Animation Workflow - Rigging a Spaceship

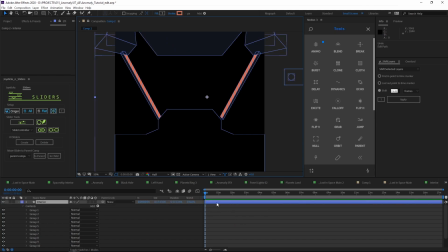And this is my preferred way to work instead of having assets that are dependent and linked to external files outside of After Effects.
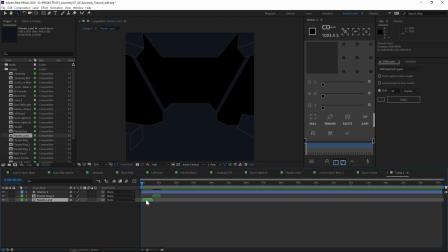So after I pushed the cockpit, then I just started roughly animating some planets like this.
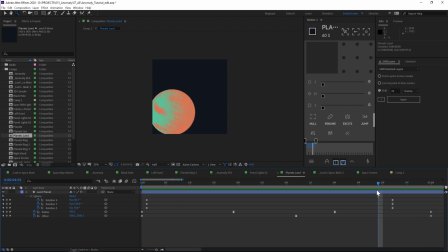And I have a tutorial for animating planets, link in the description down below.
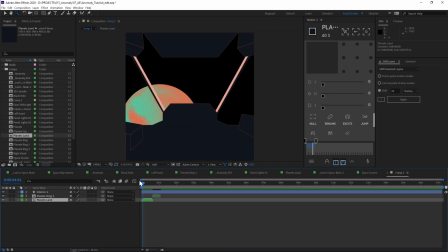And once I have a few planets animated,
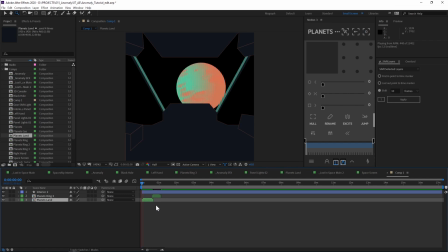I could just drop these comps onto the timeline and just start kind of blocking out beats for my animation. So drop a few planets timed out, and then you just kind of start, you know, having the basis for your space travel.
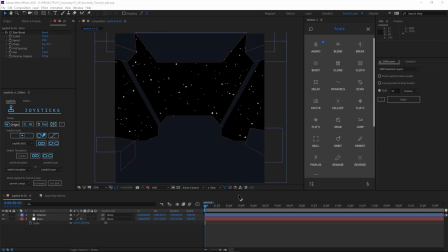Now let's take a look at creating a joystick. Now the first joystick I made controlled the interior of the cockpit and the stars to give a nice parallax movement to everything. and look like we were piloting through space. So how a joystick works is you create the
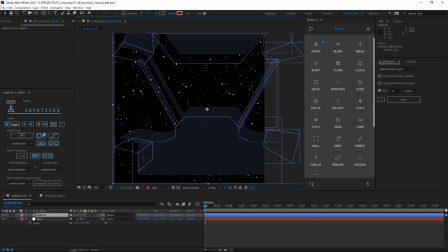extremes for any direction something can move over 5 frames, and then it sets up a controller, so you only have to animate those properties once. So let's see what that looks like. So I'm going to create 5 keyframes, one for the origin, one for right,
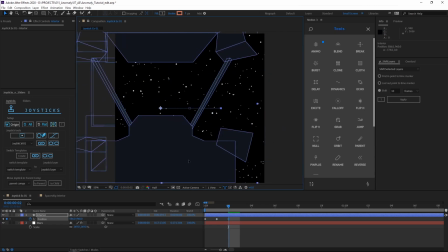one for left, one for up, and one for down. And these are obviously very extreme, just so you can see the example. And then now I'm going to do the same for the stars, but I'm going to do the stars opposite so it feels like it's parallax.
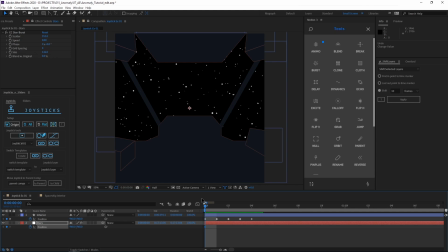And then for the stars, I want to do the same right, left, up, and down, except they're going to be opposite so it feels like it's parallax.
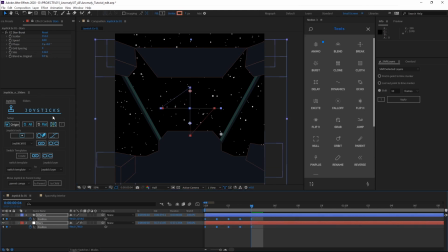Now if I grab all these properties that I want to be affected by the joystick and create the joystick, name it whatever, now I have this controller, and when I move this around, you can see everything is controlled by this joystick property. Pretty cool stuff.
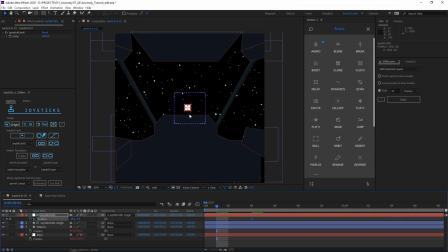And now I only have to make keyframes on this, and it's going to make an animation out of this. So I just have one controller that controls all the properties. Voila.
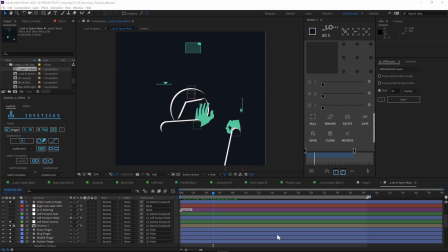Great stuff. Next, I set up sliders for the steering wheel and gear shifter. Now, sliders are different than joysticks because they only have 2 extremes, left and right, instead of the 4 extremes, which can go everywhere.
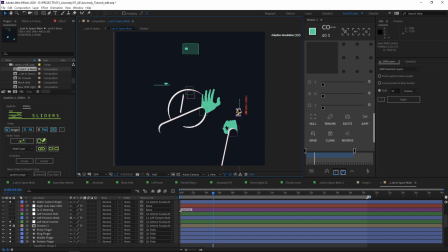So this was simple for the gear shifter because it just had to go kind of forwards and backwards. But for the steering wheel, it got a little weird because I was trying to make it go in this circular direction with all the kind of fingers animating.
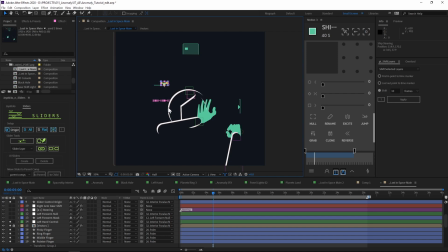So it didn't really work when I had to squeeze it into 2 frames. So let me show you how I figured that out. So here I have my hand and my steering wheel.
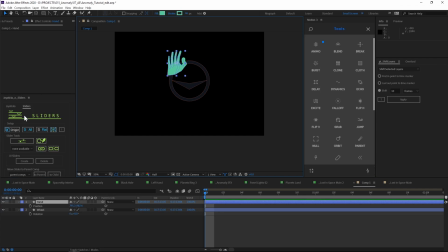And we only get 2 keyframes to make a slider here. So if I was to make, you know, the steering wheel rotate however much, you know, let's say to here, and we'll make the hand go from here to here,
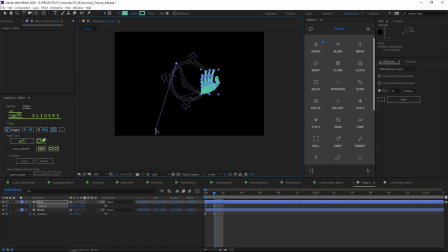and try to make this path nice. Well, since it's only 2 frames, we get this really bendy path. So if we make a slider here, when we control this, and you get this weird kind of movement where it just slides across.
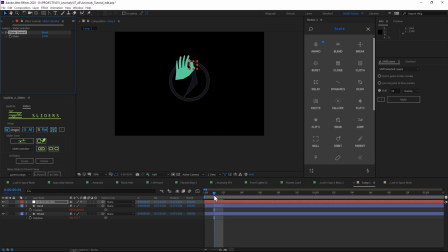It's not what we want it to be doing. We want it to be following that path. So let's undo this and see how we can fix this. Well, maybe if I, you know, stretch this out a lot and try to fix this, you know, maybe I could
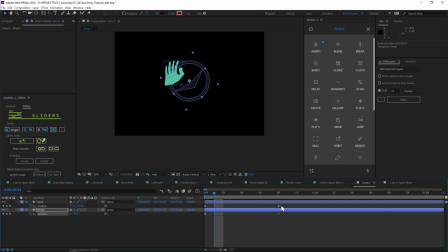pre-comp these together and fix it that way.
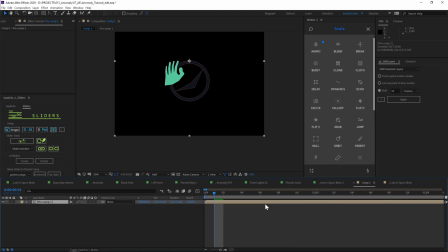The problem here now is that there's no keyframes for me to grab onto, right? So maybe there's a way if I went into the comp that I could link them to this slider. But now this is just kind of getting really complicated and messy for me, and I wanted to keep these live if I wanted to edit them easier.
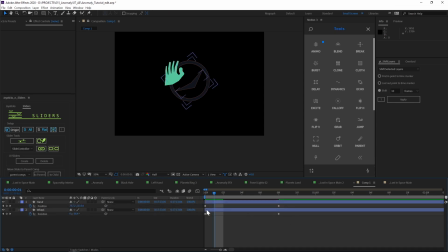So I'm gonna undo this again. And here's what I figured out I could do. If I grab all of these properties, and when I was working on this, I had a bunch of properties. I had all of the fingers bending and stuff like that. I'm gonna create an Animo controller.
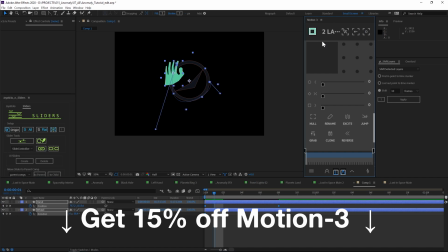This is in Motion 3, which I also have a video on. You can check out, link below. I created an Animo controller like this.
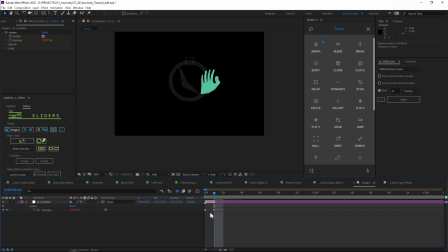Now I'm able to squeeze this down into 2 frames and create a slider with this. And now this works perfectly. It's like magic. Don't know why this works and nothing else does, but it's great.
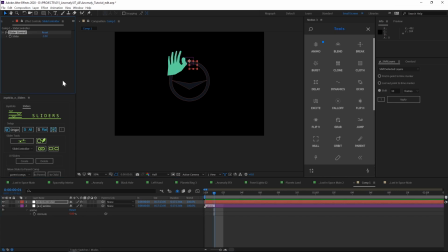It's like a hack. And the beautiful part about this is all of these layers are not pre-comped or anything. They're still here with their original length. So I could go in and, you know, edit this path if I wanted to.
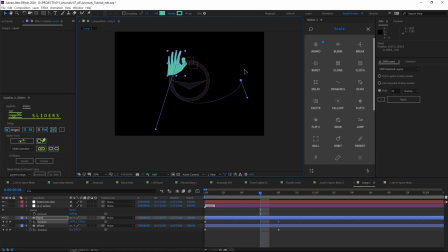Maybe I want this to actually go like this. Well, now on my slider, if I make a change, now the hand's going off. Boom. So I think that Animo and joysticks and sliders together is like a crazy combination,
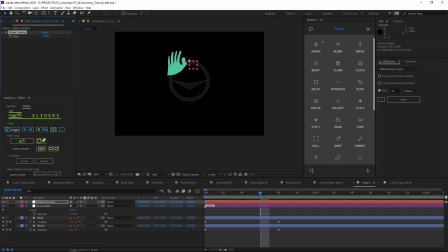and I'm really gonna try to see how far I can push this on a future project. And I just wanna add on that this if I didn't make it clear already, this was my very first time using joysticks and sliders, so I might be doing this very wrong.
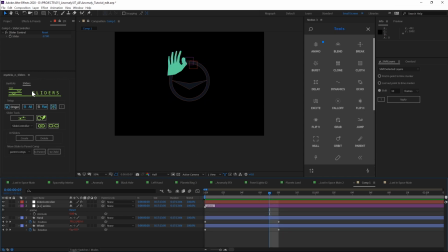So if anyone's like a total pro and is cringing at me not knowing how to use this and there is a simpler way to do this, you can go ahead and flame me or whatever, but I'm not trying to spout out bad knowledge here, okay?
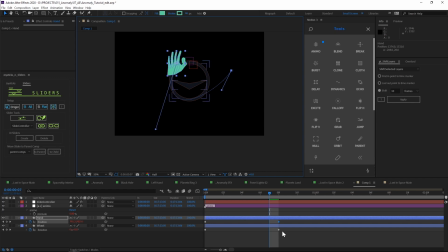This is not a tutorial, all right? This is just kind of a process video of what I learned.
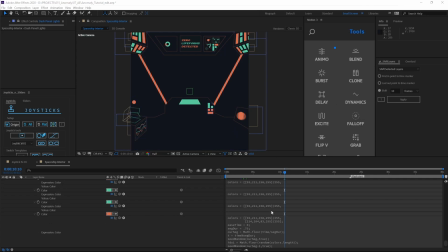As for the UI, there's a lot of pretty basic stuff going on here that altogether might just make it look more complicated.
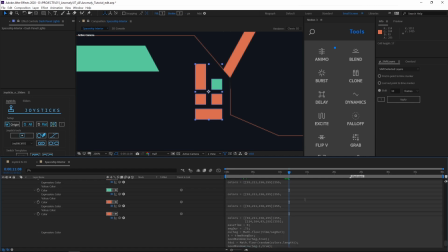There's some color expressions that I stole from the internet that have a lot of these shapes that just cycle between colors randomly.
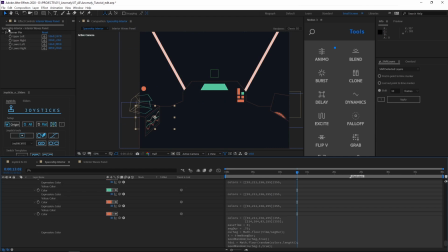There's a lot of flat comps like this that I've used corner pin to morph to the shapes.
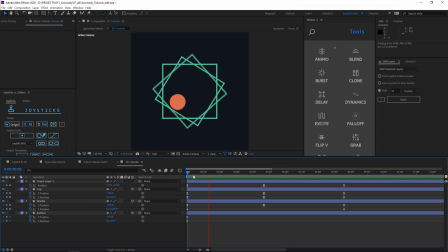I've animated compositions like this
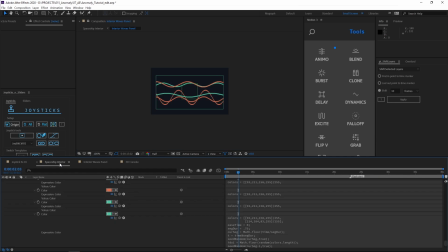in three-dimensional space and then placed them in the interior to give some more dimensionality.
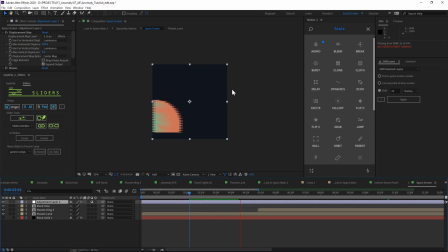This one is literally just the planets animations that are tiled to look like they're on a screen.
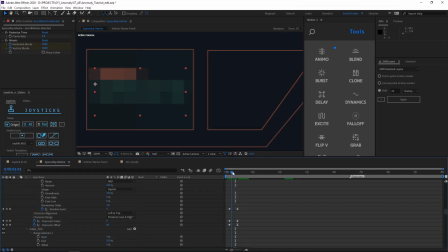We have this text animation like this that basically just uses a lot of wiggle properties to cycle between letters randomly until it sets onto its actual characters. These are just kind of hand animated random elements that loop for a long time.
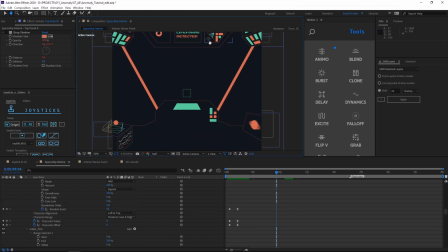So there's not too much interesting stuff going on in the UI. I like to just have fun with this stuff, you know.
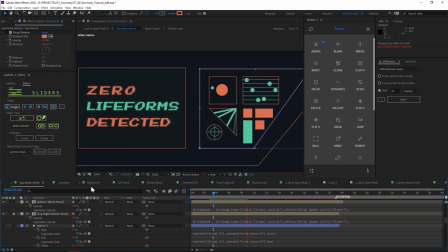It doesn't, the less real you make it, I think the better. Just use your imagination with UI.
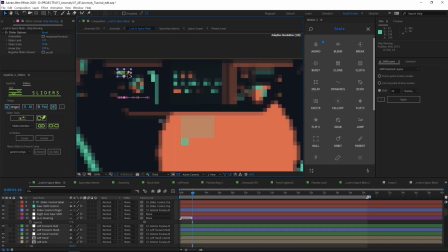And then I even use the joysticks and sliders control as UI,
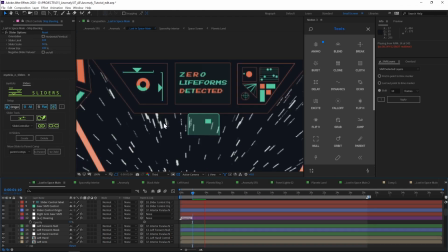which I think is a nice touch because it's basically free animation and it moves with your animation automatically, so it looks like it's supposed to be there.
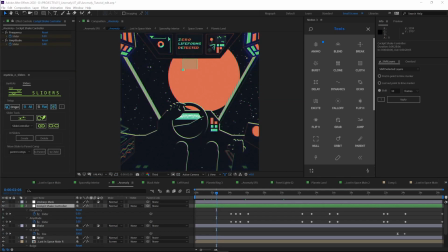So I thought that that was pretty clever, I'm not gonna lie. Once I have a pretty good overall timing of the animation and things are coming along pretty well, I start adding texture and final touches in a master comp where I just drop the animation and add all the final touches.
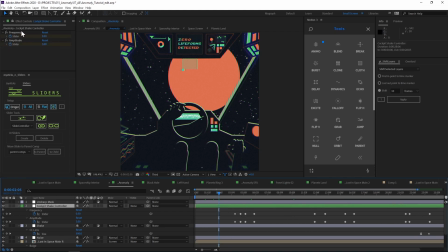So here I created a null object and added two sliders to create a shake controller. I have a frequency and amplitude slider, and here I can attach a bunch of properties.